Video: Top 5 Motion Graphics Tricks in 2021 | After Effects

Well, 2021 is almost over. And if you're a creative, I think it's important to sit down and reflect and learn about how your work has improved throughout the year.
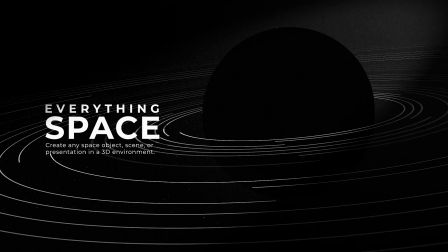[0:09]
So as I look through my work from this year, I want to share several new tricks that I've developed in After Effects that I believe has made my work significantly better. And hopefully this quick After Effects video will give you some ideas to improve your work within a short amount of time. So as always, please smash that like button specifically if you enjoy this video. It does help us out tremendously. But other than that, let's jump in and hear some After Effects tricks from 2021.
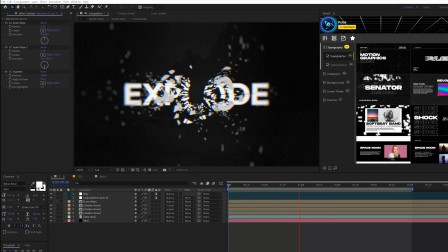[0:33]
So I've always been a fan of using distortion effects, but this year I specifically fell in love with one effect and I want to talk about it, which is the CC scale wipe effect.
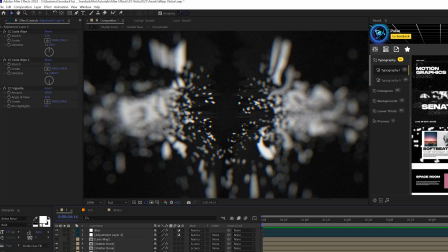[0:41]
Now I just don't love placing this around randomly. I love using this effect to pull your audience into the composition or into the body of work.
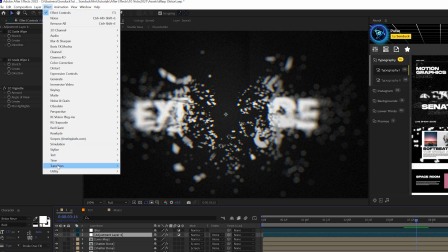[0:48]
So what we can do is take an adjustment layer and go to effect and go to transition and grab the CC scale wipe effect.
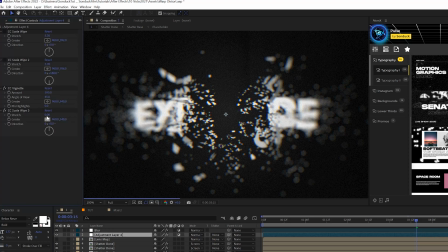[0:55]
We just change our direction to wherever we want this to be and we can increase the stretch.
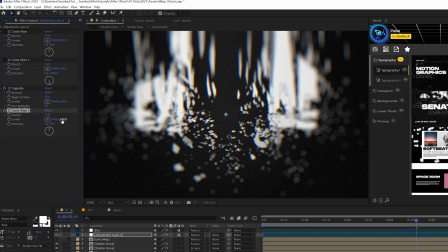[0:59]
And what this is gonna do is gonna pull your composition up or down or any direction that you want, and you can change easily where you want this effect to take place at.
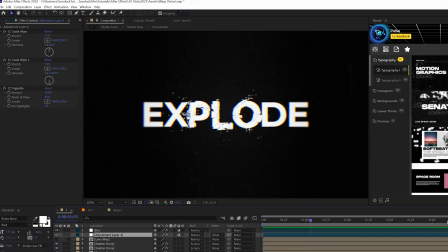[1:07]
So now with the CC scale wipe effect, we can really fill in, you know, our composition. And here's another example of the CC scale wipe in play.
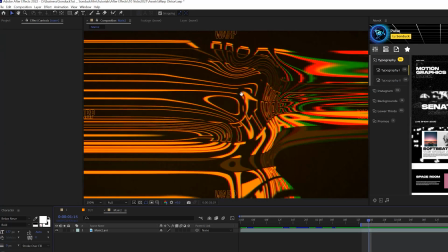[1:14]
So we have this crazy distortion going on here, but we can take this to the next level and fill up our composition with the CC scale wipe effect.
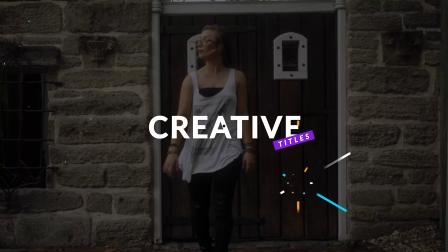[1:21]
And just to quickly mention, everything in our store will be up to 40% off for Cyber Monday.
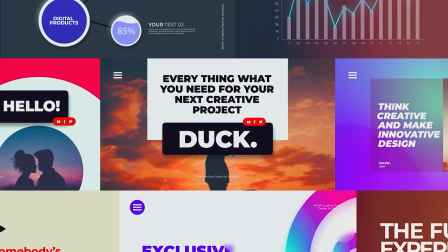[1:26]
So if you're looking to produce amazing work incredibly fast, you can check out all the After Effects and Premiere Pro templates on our website, SonduckFilm.com.
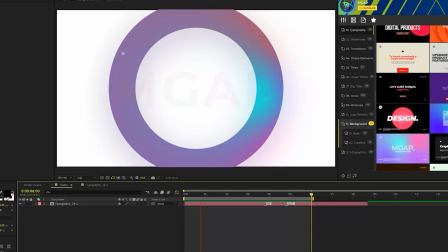[1:33]
We currently have over 4,000 templates all stored within our packs that you can use with our extension panel inside of After Effects and Premiere Pro.
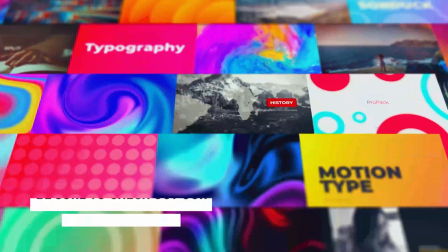[1:40]
You can also download our free packs for Premiere Pro and After Effects as well. Those links will be in the description below.
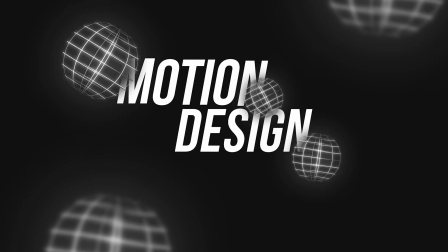[1:46]
So one of the second things that I've really improved upon this year is utilizing the 3D depth of your composition.
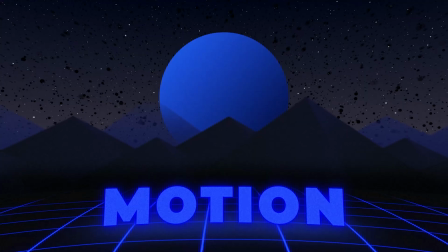[1:52]
So a lot of motion graphics work can be done in a 2D space, but you know, sometimes you should utilize the space of 3D.
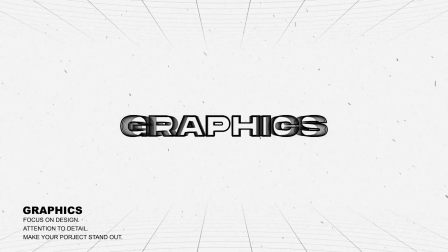[1:57]
You can use this by, you know, creating spheres, which I've done a lot of in 3D space, or simply just by creating an object and offsetting it in 3D space as well.
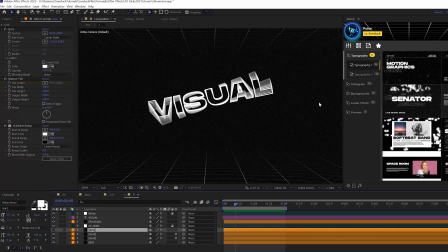[2:05]
So for example, here we have these grids laying here in 3D space, and without them, you know, this would just be a whatever composition, but by adding a little bit of detail in 3D space.
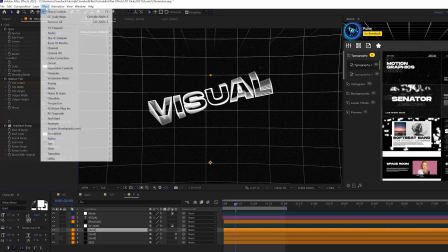[2:15]
So say for example, we have a simple grid effect in here that you can grab from generate grid.
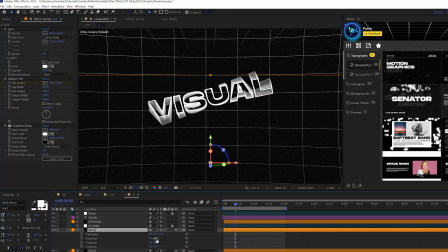[2:19]
And you know, you can easily just turn that into a 3D layer and hit R and grab say the X rotation set to 90 degrees or the Y rotation, either one. And then you can just position it anywhere in your comp. And now we have a 3D depth to our scene.
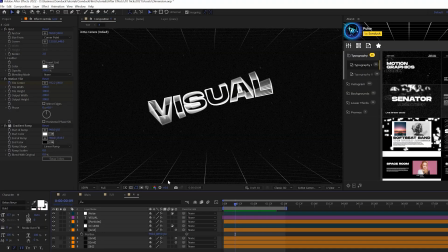[2:32]
So think about how you can use all three dimensions in your scene from X, Y, and Z. So recently this year, I've been really putting my head into the light and shadow of a composition.
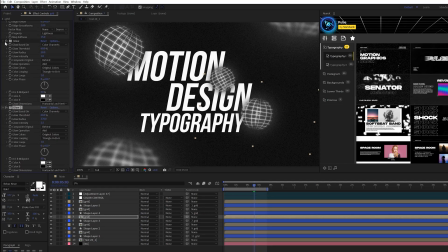[2:41]
And I've been a big fan of using the glow effect throughout the years, which helps glow and brighten up your scene.
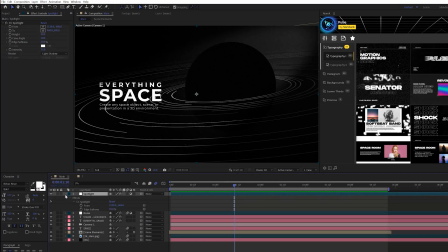[2:46]
But one effect that I would like to start using more, is the CC spotlight effect.
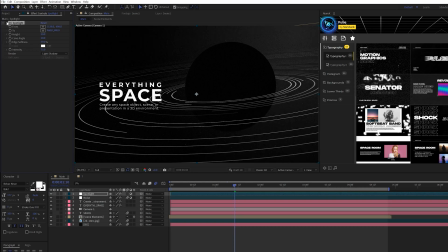[2:52]
And this is a great way to quickly create contrast and focus onto your scene. So when you're trying to create light and shadow, for example, how this would work, you know, we have our composition here, looks great. We'll just come here to effect, perspective, and we'll grab CC spotlight. And automatically, you know, by default it's not that great,
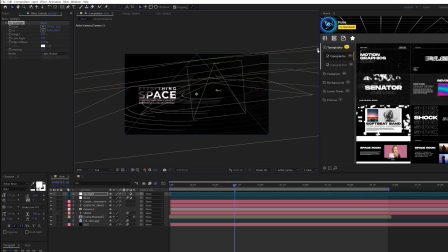[3:10]
but we take this anchor point and we can move it outward and we can angle it and we can kind of just position where we want this light of the scene to be.
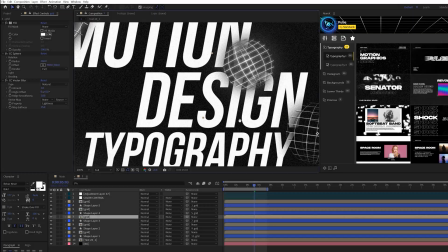[3:17]
And I think it's really a cool effect to work with. You know, and even here, you know, we can quickly just stack the glow effect to help the brightness of the scene.
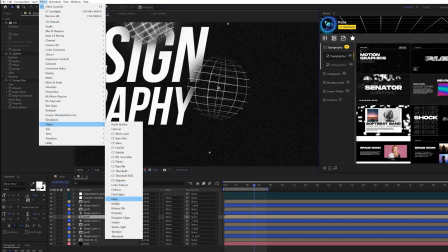[3:26]
So we'll go to effect, stylize, grab glow, and you just boost up the glow radius,
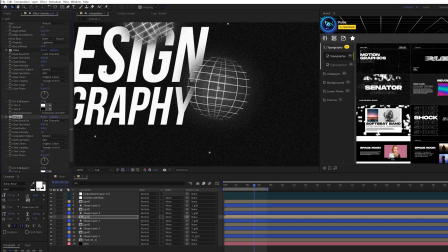[3:31]
and then you just quickly can duplicate the glow effect and increase glow radius even more and increase the glow intensity if you like.
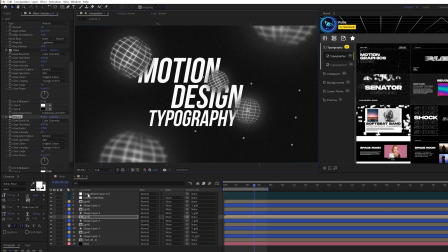[3:37]
And this will help glow out your objects. And then even we can do this further and we can increase the light and shadow of the scene by going and
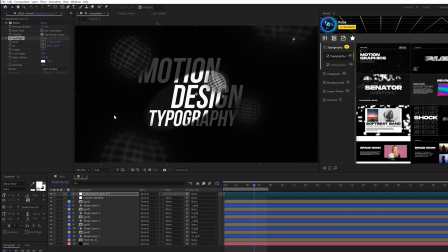[3:44]
applying that CC spotlight effect to the scene and dialing in how we want it to be.
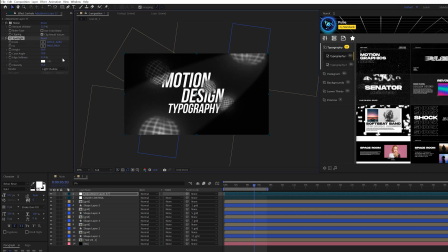[3:50]
And you know, it's a little bit crazy, but you can lower the intensity of this effect.
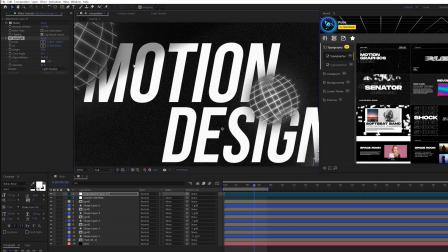[3:54]
And I love this effect because you get this very nice smooth gradient on text and other objects in the scene, and it just looks really natural.
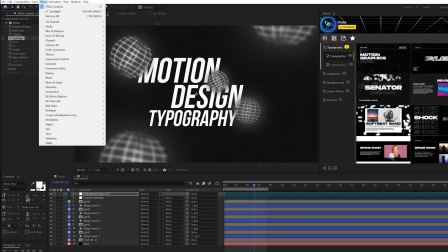[4:01]
Another substitute, if you don't like the spotlight effect, just quickly add a quick CC vignette,
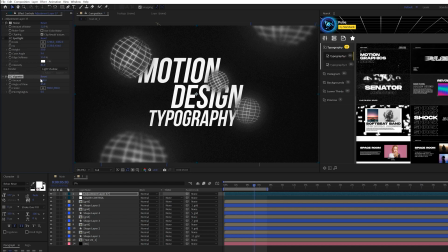[4:06]
which I haven't really used that often in the past, but it does help make a little bit of a difference around the edges of your composition. So I think it's really nice to use one of those effects along with some glow effects and create some contrast, some light and shadow in your scene to really take it to the next level.
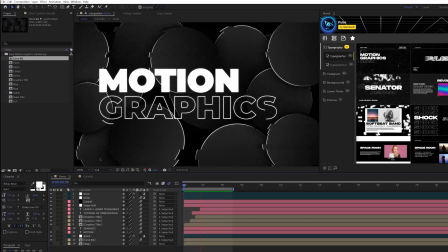[4:23]
Another quick tip that you should always integrate into your work if you can, because this is motion graphics. If you have a background, you should add movement to it, but you don't need to go crazy with it.
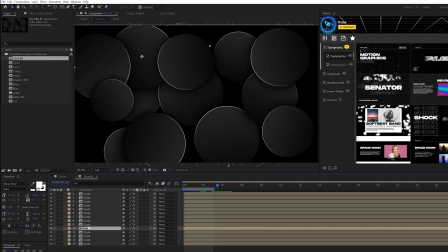[4:31]
So one thing that I do a lot if I have background objects, instead of just doing some complex animation, so we have say these circles here, and all I did was I clicked the stopwatch position and I just added a wiggle. So I know this is a very simple tip, but if you can have a bunch of objects in your background or a few subtle objects in your background at least,
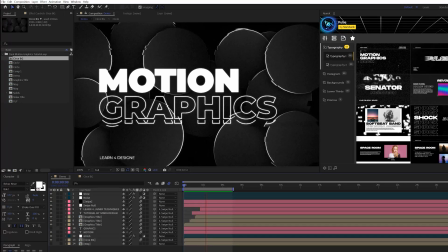[4:48]
by adding the wiggle effect on some background objects in a 3D space environment like we've talked about, it's definitely gonna help bring a little bit more detail to your motion graphics and you know, really fill up the composition.
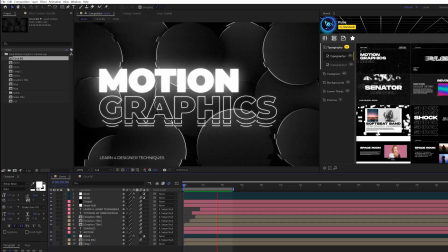[5:00]
So it's a really quick and easy way to just bring your work to the next level by adding a little bit more animation detail.
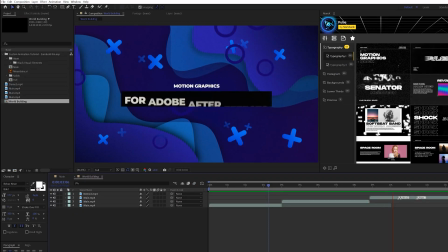[5:06]
So for this last point, I didn't really want to start the video with this because I have no idea how this would land,
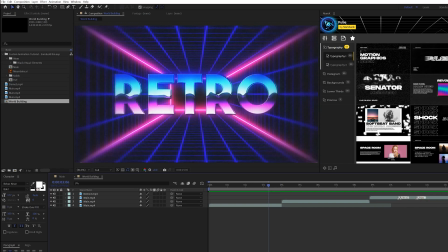[5:11]
but think about how your graphics fall into the entire environment of world building.
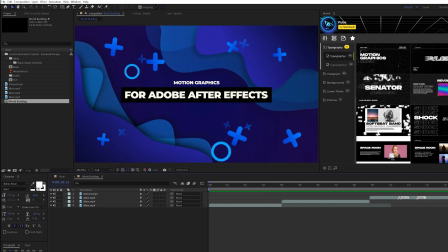[5:16]
When you're putting together full compositions, you're building a world, you're putting all these graphics together,
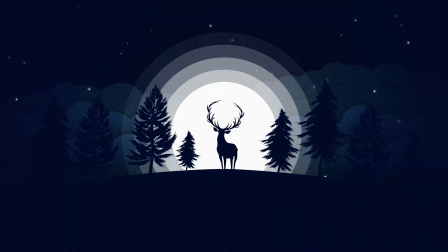[5:20]
and I think it's important when you're putting the other graphics, you know, think about how do these graphics tell the story of this world in a way.
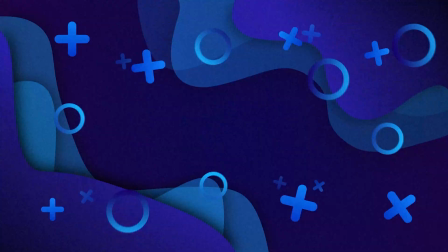[5:27]
So every element should at least have some purpose and fall in line. So one thing you'll notice in these compositions that we're taking a look right here is that one, there's a consistent color palette,
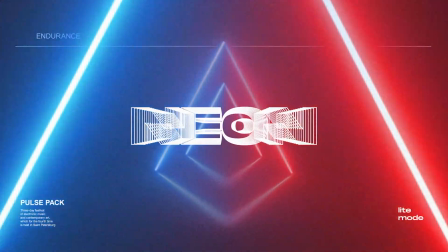[5:36]
there's consistency in the graphics, and everything kind of has a purpose to help tell the story.
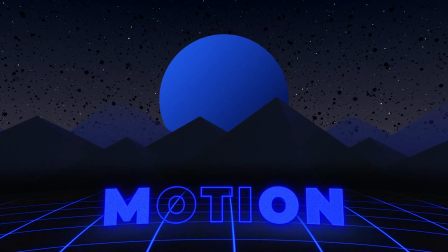[5:41]
So think about, you know, the depth of your scene, like we talked about previously in this video.
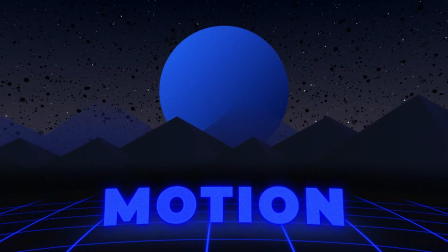[5:46]
Consider the lighting and the shadow, which we also talked about, to tie all that, you know, those graphics together.
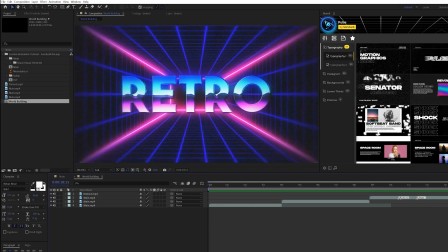[5:52]
And of course, are all these graphics consistent and do they fit into this world?
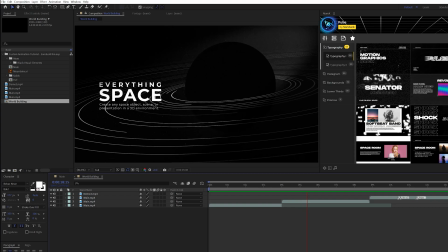[5:57]
And what's great about the three previous techniques is that I really think those three really fall in line with building a world.
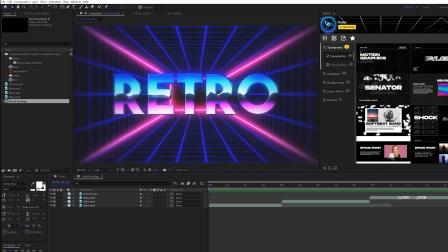[6:03]
Always be thinking about, you know, 3D depth in your scene, the light and shadow, and always be thinking about the movement around your background, because,
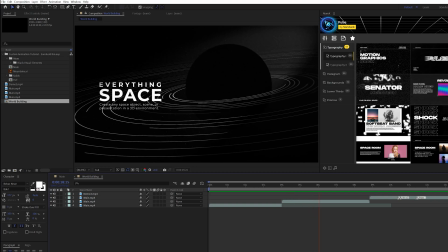[6:08]
you know, in a real world, there will always be other things going on and moving around rather than just,
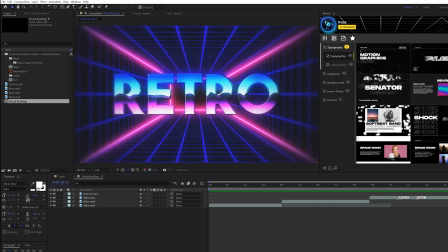[6:14]
you know, your main subject of your motion graphic scene. So there's no technical in this one, just more theory and thoughts for you to consider. So hopefully now you can take these ideas from these tutorials and implement it into your own work. You know, just a few things here and there might go a long way for your future projects. So pick and choose what works best for you. Things that I did in this video, I think kind of reflect the style that I'm looking to form and grow upon. And it's very important to be intentional with what you're using for your videos. Just don't throw a random effect in there because it looks cool. You know, have a reason behind it. Always try to assign a meaning behind why you're doing something. So if you're new here, be sure to smash that subscribe button. We post multiple post-production tutorials every single week. You can hit us up on our Instagram. We got tutorials and other cool After Effects posts on there. That link will be below. And always, be creating.